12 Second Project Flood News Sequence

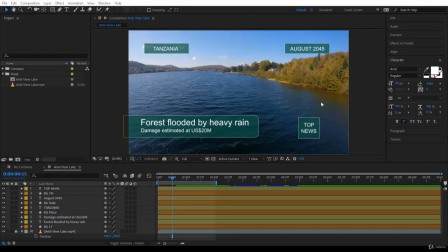0:01 so now guys in last two lectures if you followed along and i hope so you have created the design you designed it very nicely and you created the animation now it's time to tweak the animations and also to sequence let's start with tanzania and its background i press you to open the key
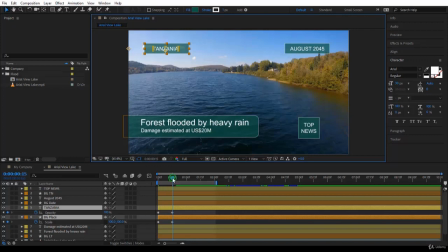0:21 frames as you remember and you notice here it's looking very ugly because the text is appearing much before the background settles and this is not good you could now start clicking on the text layer and start moving it around that's one way but i wouldn't like to do that i want to adjust
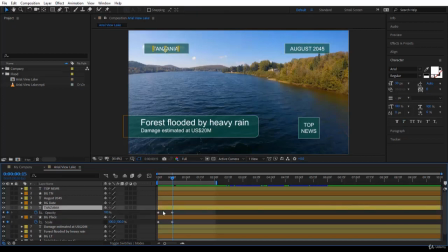0:40 them using the keyframes because i want the input of both layers to be always you know on the same line just for aesthetic and actually it's gonna be much better when i'm sequencing i want to zoom in here a bit so i can click on the zoom in in time here you are
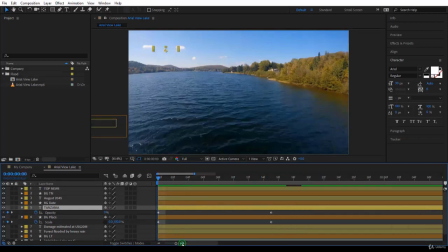0:58 let's take the timeline indicator to the beginning and if you zoom in here you notice i'm seeing more frames nothing else is happening let's look at it carefully here i can take the first key frame of opacity and move it to this side the best way is to come just over here somewhere
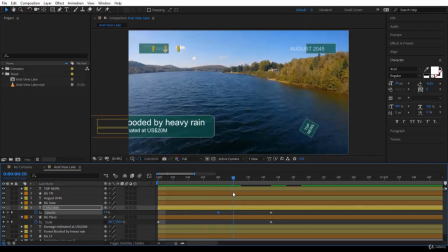1:16 and start looking at it is it happening no okay so maybe it should start appearing from this here okay so i will take this keyframe and just bring it here here you are notice now it comes in the background
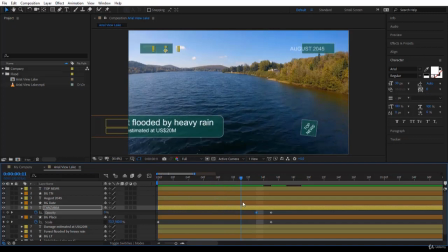1:31 and then tanzania the word the text layer start appearing i'm moving frame by frame good now the animation is too fast okay i can make it longer and let's play it and see exactly what's going to happen okay it looks
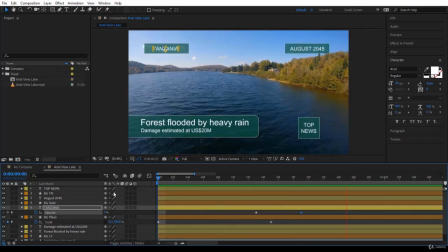1:46 good right guys notice yes not bad at all so i want to use exactly the same for the august here so select the background of the date and select august press you so i will go over
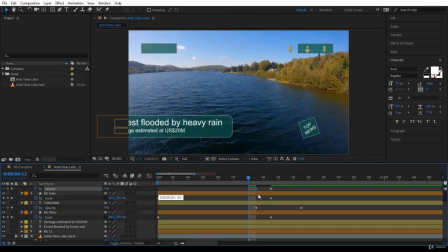2:01 to the opacity here bring the first keyframe here and bring the second keyframe here if my animation is correct it's going to appear just the same otherwise i will have to tweak it but it's appearing pretty nice here notice if i play
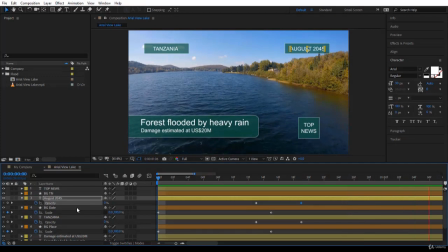2:16 it very nice cool let's look at our layers now select them all 12 up let's start sequencing the rest we come to the beginning here and let's think about it maybe we get top news to start with so it appears stays there for a second maybe and then the place and the date
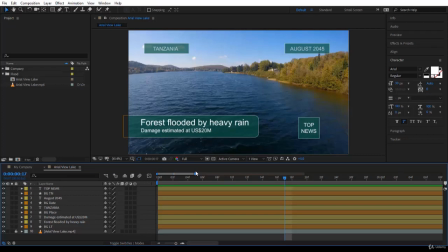2:35 will come in then the title of the news will come in that makes logic right it's not all about motion graphics and so on but also you have to make it you know very logical for the viewer okay let's go with this concept so we want news to come first we leave it
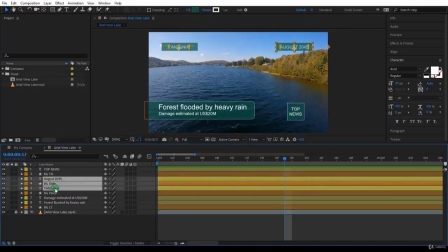2:52 there then august and so on to come later so click on it and just drag it let's say i don't know one second or two seconds let's zoom in we can see better here fine let's go to something like this
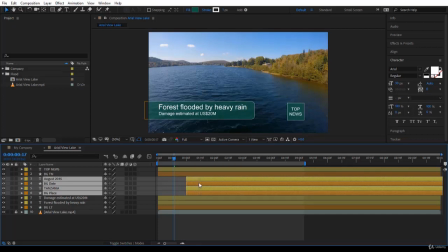3:07 okay one second okay i think it's gonna be too long then after
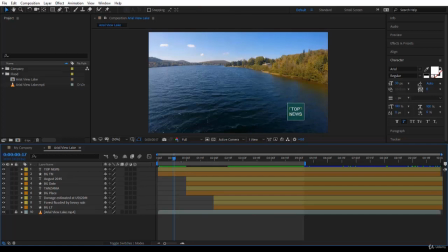3:12 another one second you bring in the lower third let's play and see exactly is it nice enough not bad it's okay we need also to look at the damage forest and so on we don't want them to come all at the same time so the first one is the background then the big
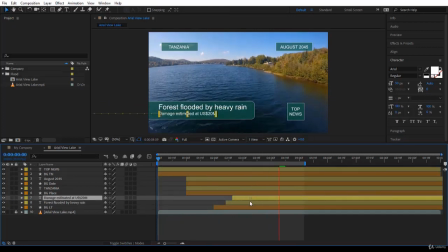3:32 title for example then maybe the small title just a bit later let's see it not bad let's deselect okay so i think it's quite good of course you can do much better than that top
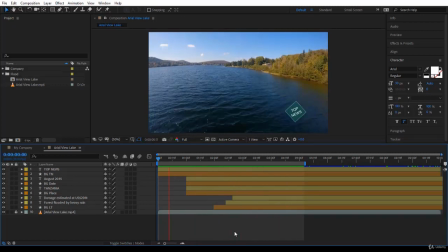3:49 news guys in tanzania on august 2045 there has been forest flood and heavy rains and the damage is